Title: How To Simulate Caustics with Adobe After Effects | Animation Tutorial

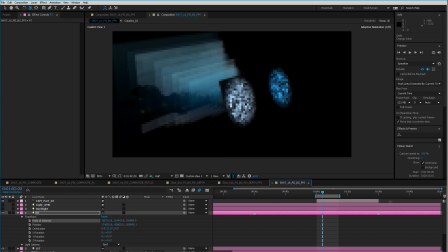8:26 You see, my values are pretty huge because this thing is quite far away. But I can also, if I change the orientation of light, you'll see it'll just sort of follow along. And that's what we want to do with that. So I really don't have that many lights in this scene. The only other light I have is I have a backlight and I have an ambient light just to sort of fill it up.
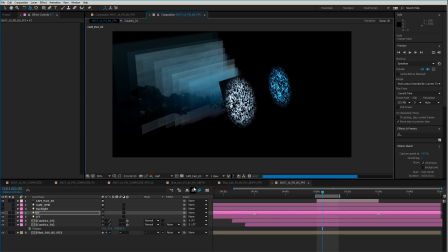8:43 So let's just take a look in the camera what it looks like with just the two, the stage left and stage right.
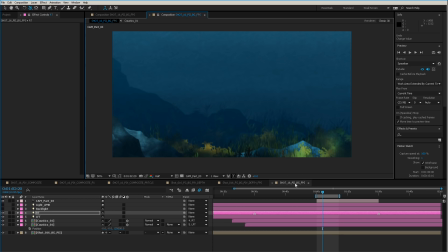8:48 Stage left and right are sort of the general lighting for the scene. And then I have a backlight. And the backlight is, that is actually more for the moss and the seaweed. I have translucency on them, or light transmission settings. So they kind of cast it, the backlighting makes them glow a little bit.
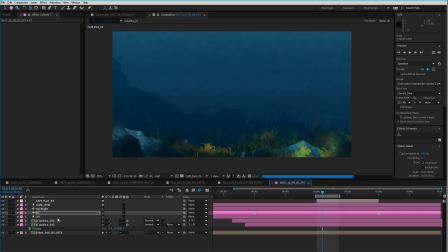9:07 And then I have an ambient light, and that's just a general light to fill the scene up, so I can control the blue brightness of it. So if you take a look, it's very blue. It's at 30%. It's not that bright, and it just kind of casts a general blue hue over everything. But the two lights doing most of the heavy lifting are the right and left light. Cool.
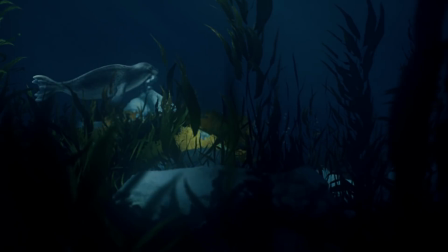9:26 So once again, here's the finished shot. Well, I wouldn't say this one's 100% finished. I still have a lot of work to do on it, the color and the lighting and everything like that.
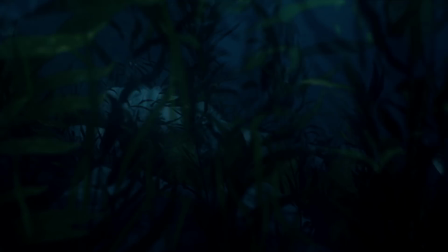9:34 But I'd say it's the basic ideas come together. I hope this concept has given you some ideas of what you might be able to do yourself. Once again,
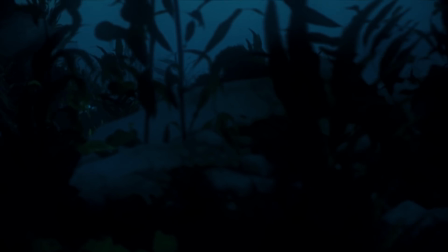9:42 to all of our subscribers, thanks for following us for so many years, and thanks for your continued support.